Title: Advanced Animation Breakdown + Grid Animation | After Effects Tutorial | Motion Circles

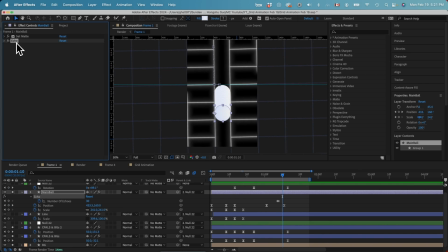And on the circle, we added this echo effect to make a smear out of the movement it has.
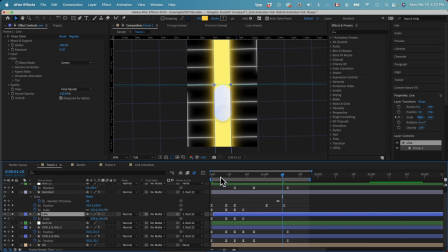But now let's pull up the yellow tunnel. And now let's see the full animation with the circle and the yellow tunnel.
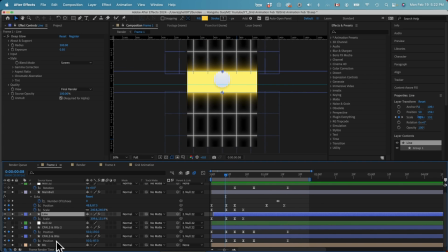Pretty straightforward. Basically, we only animated the position, the scale, and the rotation in this scene.
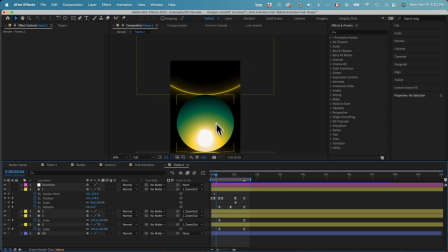And now let's go to the next scene. Once we have the circle flipped to the side and then shooting down,
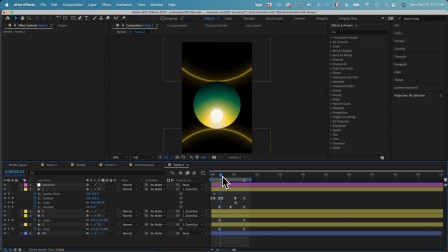we will have the circle coming from the top all the way entering this little middle gradient circle.
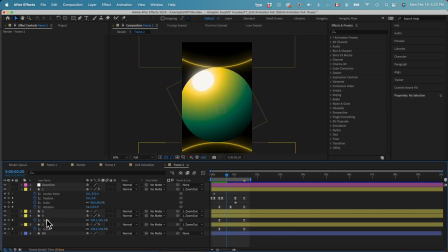And then we would have this gradient circle, which is layer 2. Do a rotation together with the main circle just to give it more complexity so that the two, the color and the little glowing ball, is animating at the same time.
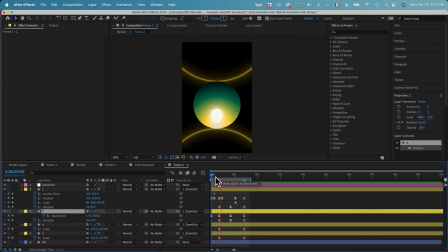It's got 1, 2, 3 different movement, one drop, and then one rotate, and then another rotate with a zoom out at the end.
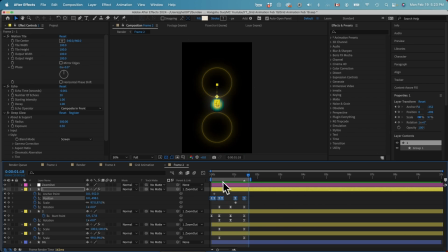In terms of the circle, we animated the position property with the circle dropping from the top with some smear effect,
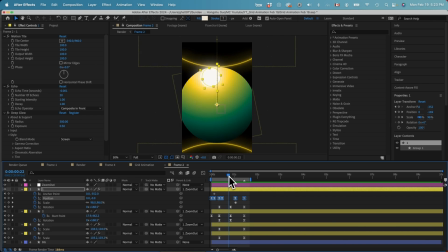which is controlled by the echo. And then we have some rotation and scale changes as well.
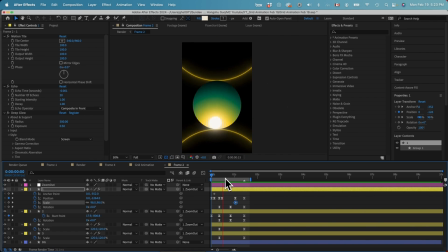So that's how we animate the second scene.
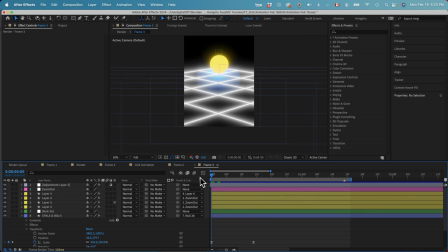And then let's go to the third scene. In this scene, it might look a bit complex because we have this grid that's going on.
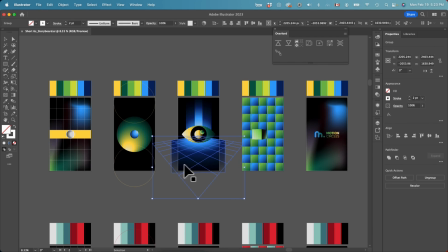We already built out the grid inside Illustrator, so all we need to do is to select all the grids and then use the overlord to push the grid inside After Effects.
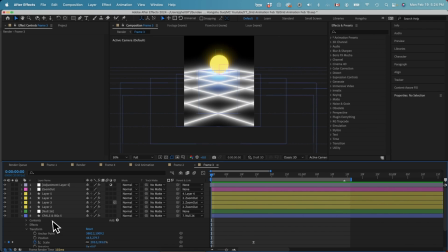And now that we have it, we basically just did one simple scale change from a bigger grid
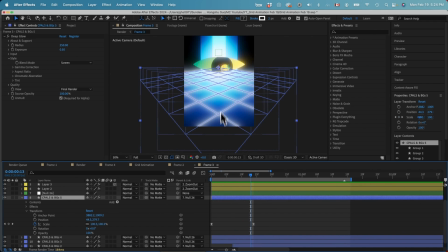to a smaller grid so that the grid is moving inside while the eye is zooming in, the grid is zooming out, so that we have this parallax effect and we have this eye animation with the circle
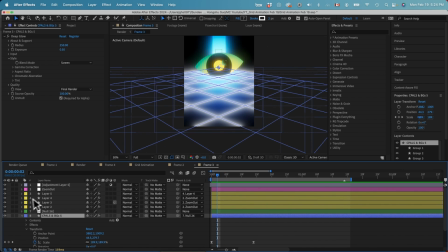parented and then just going to be moving around a couple times. I can show you the motion path of my pupil.
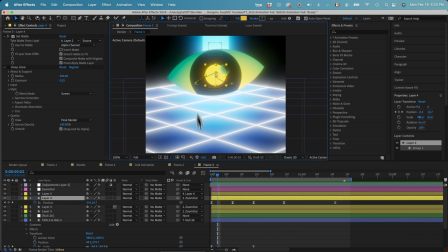So in terms of the pupil, there's only a position change
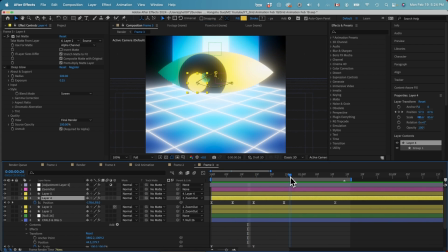with the eye coming to the side and then move to this side as well and then going back to the middle.
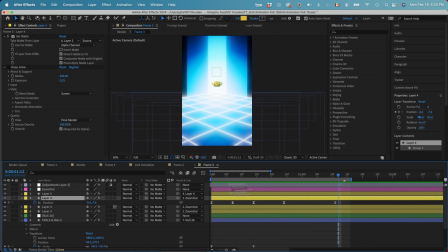And at the end, we have a zooming out motion controlled by a null object.
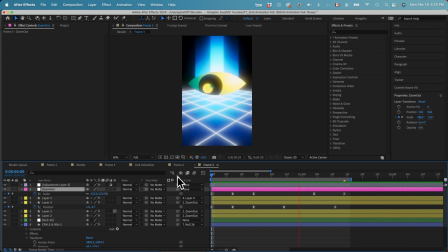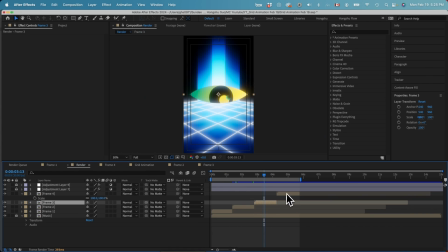All right, that's good with the third frame. And then let's go to the last frame and take a look. Before we continue, make sure to like this video and subscribe to the channel. We will publish new content every week. Click the subscribe button to level up your animation skills and get inspired with great animation every week. You can also join our exclusive community to hang out with motion designers to grow together.
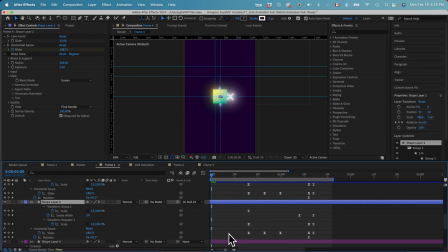Check the link in the description below. So this is a frame that I want to focus on this tutorial because I want to show you how we animated this great animation in the last scene.
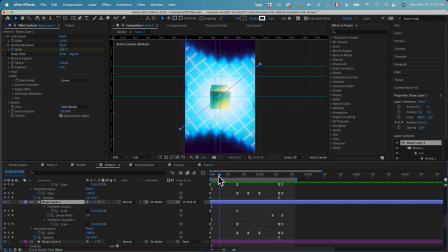Basically, we have this cube that's coming up and then we have this great animation at the back.
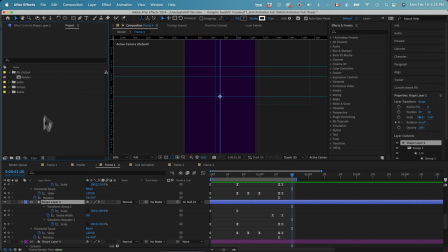In terms of grid animation, let me show you how we did that. Let's create a composition.
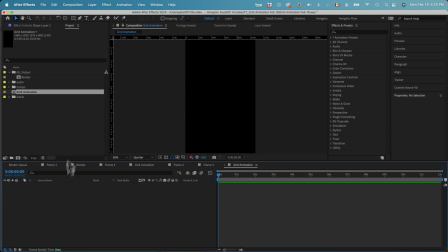Let's call this one grid animation. And then all we need to do is to draw a line. Let's turn on the title action save. And then let's draw a straight line.
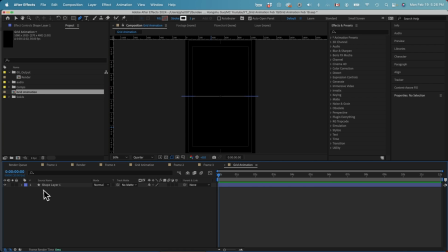Make the width to be maybe 3 points. And then let's go inside the content.
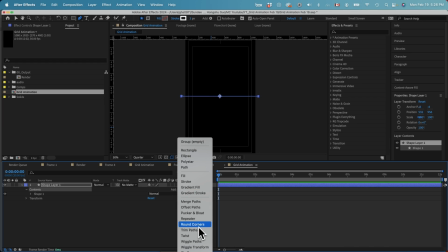Let's add a repeater to our line.